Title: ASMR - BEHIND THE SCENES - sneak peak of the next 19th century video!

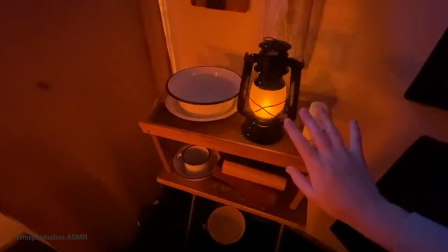And what you see this way is this sort of little makeshift area here,
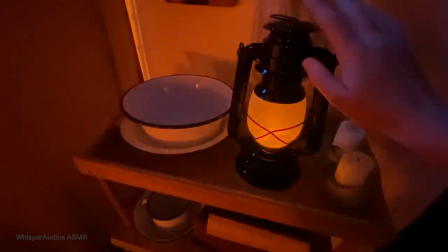which obviously the lamp is there,
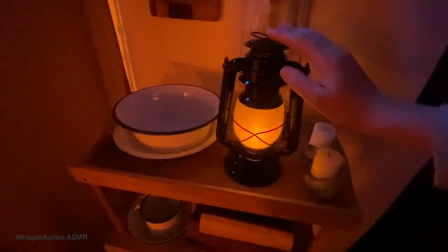what Florence Nightingale video wouldn't be complete without a lamp, right? a couple of candles which I'll light in the video,
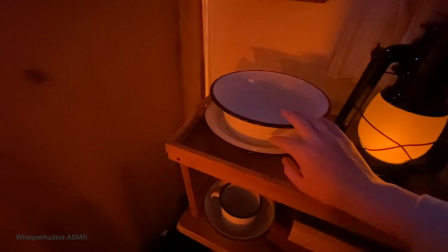a little like tray and bowl here,
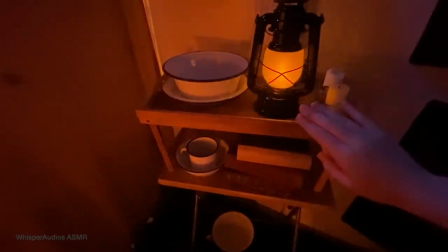a tray just to prop up these props so you can see them in the shop because the angle is quite low so you can't really see them.
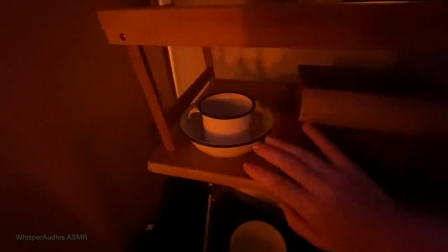You've got like a little cup and saucer and some books
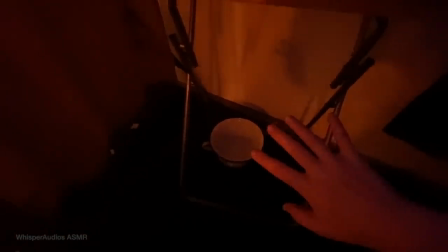and a little chamber pop down there which you won't be able to see in the video but hopefully i can incorporate
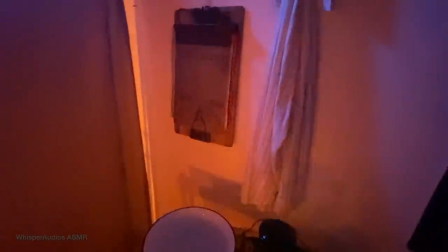it somehow in a tasteful way of course you've got like the soldier's
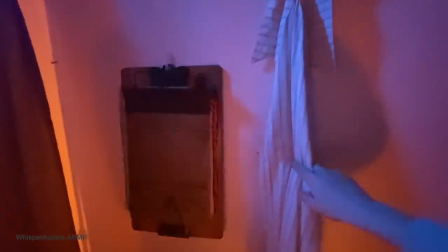shirt hanging up here and like a old medical
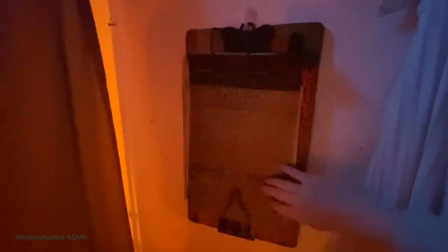clipboard just to show the patient's
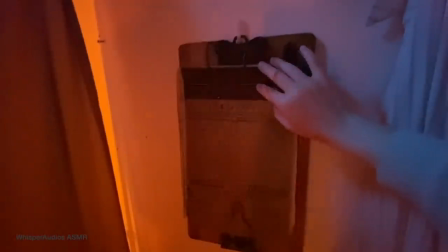little charts and what's wrong with him and stuff.
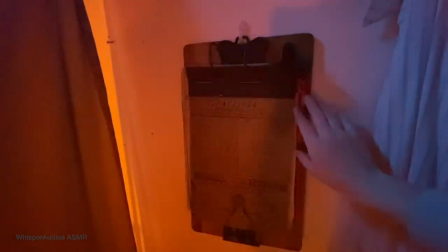I think in this video it will be a head wound. Are you sure yet? So what I do now, once I'm kind of happy with the set up and how it all looks, I will do some rehearsals with the script.
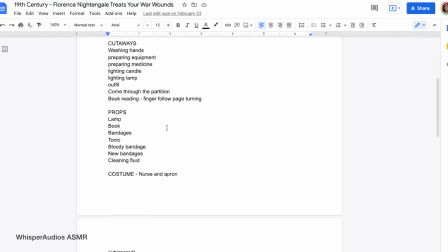Well, it's not really a script, but it's more like an outline of things that I want to see in the video
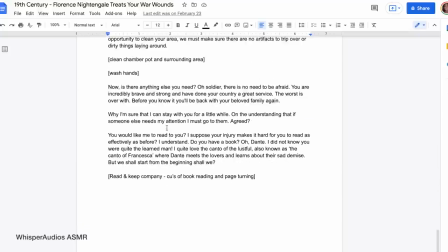with a couple of lines of dialogue which I will have on my iPad just out of shot so I can just quickly refer to it if I get lost or stuck so
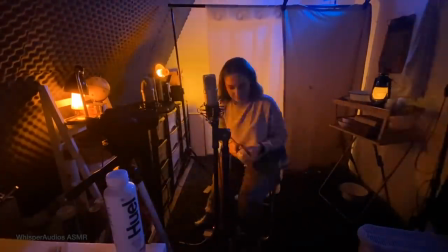I will run through that script without costume on a couple of times until
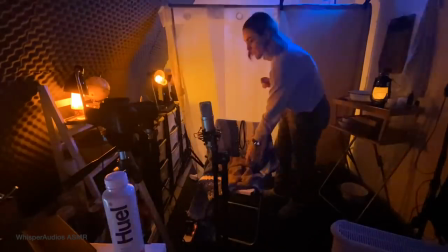I am confident that I know what I'm doing and I know kind of like the structure of the video then once I'm kind of happy with that I will get into costume and then I will start recording so costume is on I've made a few tweaks to it I've actually uh kept on my clothes underneath so the polo neck that you uh see it actually matches this apron here and it kind of looks quite cool or you know authentic i don't know and it's going to keep me warm because i can't have the heater on whilst i am recording because it makes like a buzzing sound and it gets super cold in here especially now when the weather's starting to turn a little bit colder this little thing here i've added because
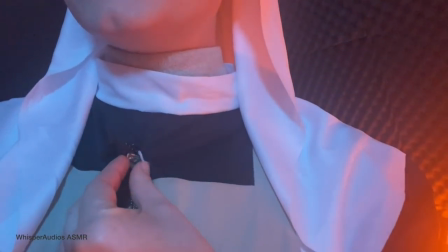there's a really horrible like circle dot thing here which doesn't look very nice so i've added like a little brooch thing there apron that goes down to the floor you won't see my bottom half well that much anyway so i've kept my trousers on just to uh keep me a little bit warm and comfortable And what else? Oh yeah, my last brandy thing. I must take off my watch, of course, because they didn't have Apple Watches back in the 19th century, so I'll take that off. And yeah, I think we are almost ready to go. So stupidly, I forgot to turn my time lapse on when I was actually recording. So here is a little blooper of me nearly setting the studio alight.
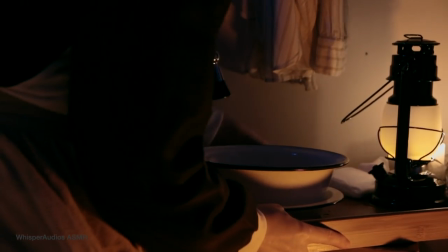The main bulk of the video is done. Sound interruptions.